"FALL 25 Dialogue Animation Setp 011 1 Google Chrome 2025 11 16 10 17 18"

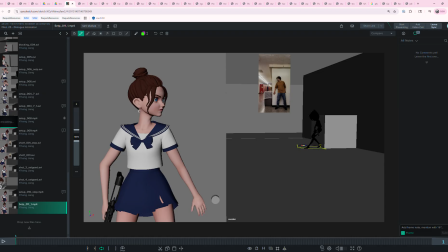(0:01)
Hey EJ, taking a look at this week's assignment. Hopefully you were able to do the frame offset thing on your reference to get it synced up like you want.
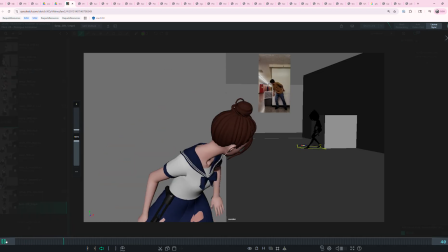(0:10)
But let's take a look at this. We'll go into it shot by shot, okay? So looking at this first part here, I'm not sure if you were able to get the hand switch to IK.
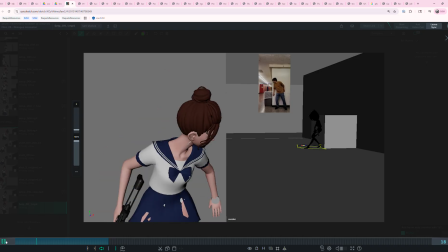(0:24)
I think that was one of the things that maybe
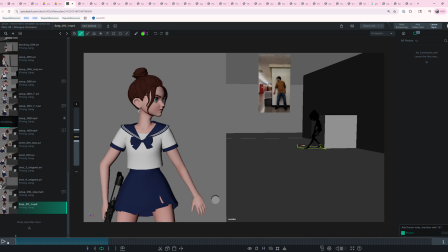(0:29)
was causing some issues with that screen right hand. Yeah, but anyways, let me know if you have issues with that,
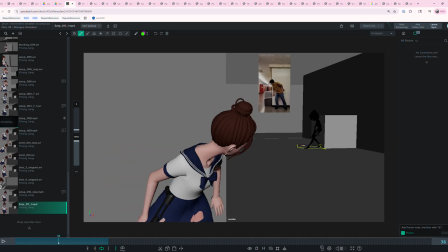(0:39)
and we can take a look at your model and rig specifically and see if there's an IK-FK switcher.
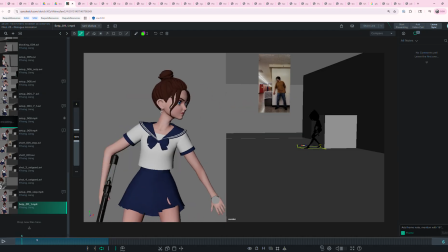(0:45)
There probably is. I think it looks like you're already switching some of this stuff from IK to FK. But let's talk about some of these poses here.
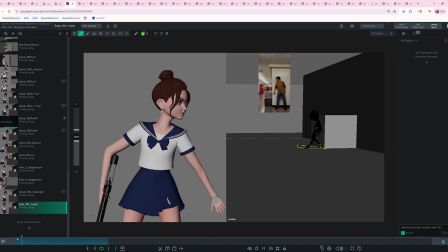(0:59)
Cool. So one of the things I think that we can clean up maybe is the gun hand, the hand with the weapon in it, because here it's like down by her side, which is cool.
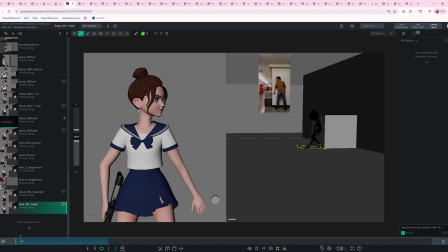(1:15)
I don't have like an opinion on where it should be specifically, but here it like kind of jumps screen left, right?
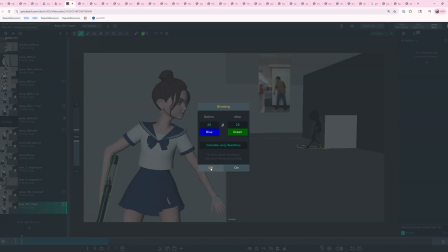(1:23)
So if we take a look at this with ghosting on, we'll see it moves from like here
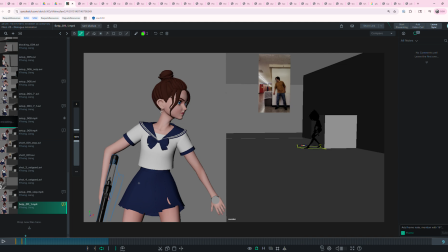(1:32)
right up to here, and then on the next pose it jumps kind of like back down to here,
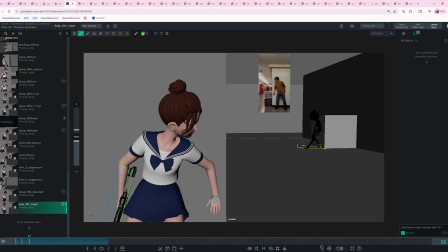(1:40)
right? So I think it probably would make a lot more sense and be a little less distracting if
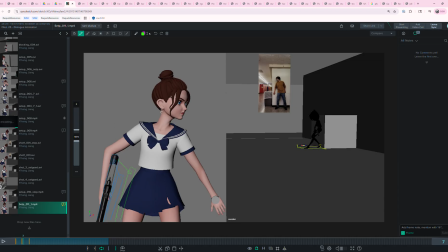(1:51)
on this second pose, instead of jumping up there, it would be more of like an in-between and maybe like an ease in to this movement here, you know what I mean?
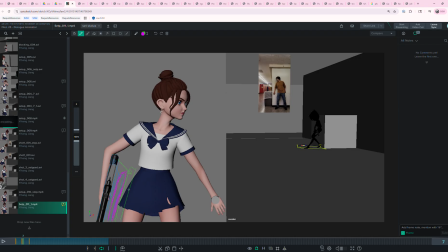(2:06)
So that it can kind of move not in lockstep with her body, but kind of in the same kind of general direction and everything as her cog.
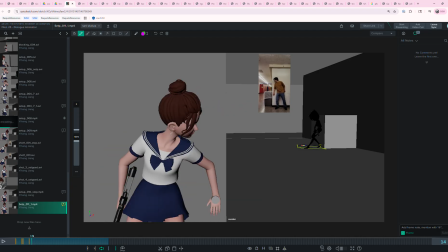(2:21)
So I really like this, how she's like bending down and like pivoting out forward.
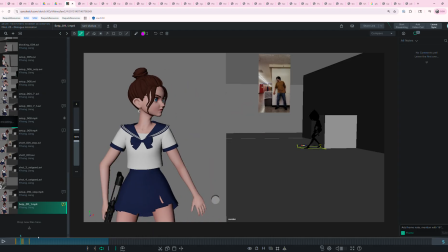(2:30)
So let's see. I would love to see a breakdown here where she's kind of like starting to lead with her head first. So we'd start to see some rotation at the neck right here, and then we could start to see some,
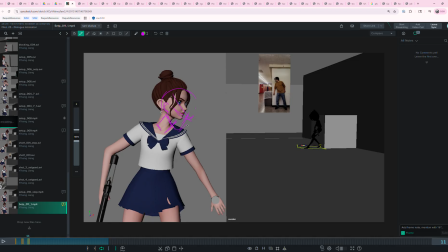(2:49)
like the crown of her head would start to tip down. She would lead into this motion with her head and neck before her torso follows along like it does here, which would be cool.
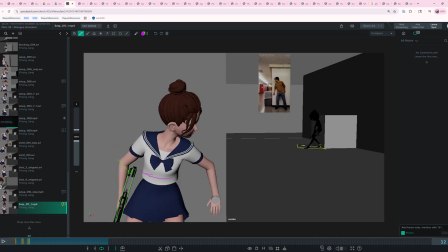(3:06)
And then even it would be nice if her torso precedes her cog, you know what I mean? So we're breaking this down and doing it like with some overlap and everything in mind, right?
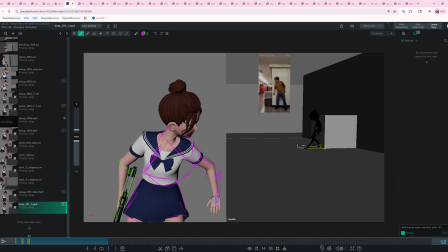(3:25)
And what's following and all that, so that it's gonna feel like a bit more natural. And I'm not saying follow these drawings exactly or anything like that. They're just to like communicate an idea. Oh, that's a horrible drawing. Horrible. Anyways, the idea is though that we're
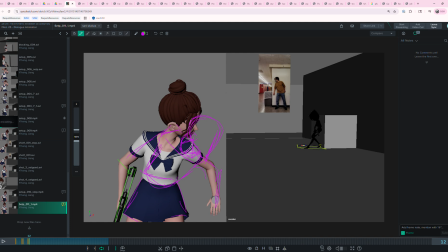(3:45)
leading with the head neck, and then the last thing to kind of move is the cog.
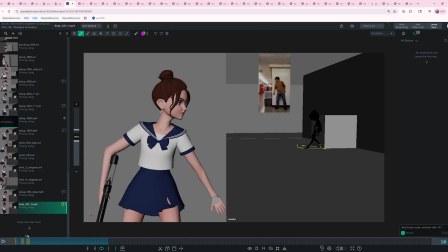(3:51)
And I wonder if we can see you doing that in your reference, because you can see in your reference how little your cog is moving relative to like here. You can even break it down in your own sync sketch session.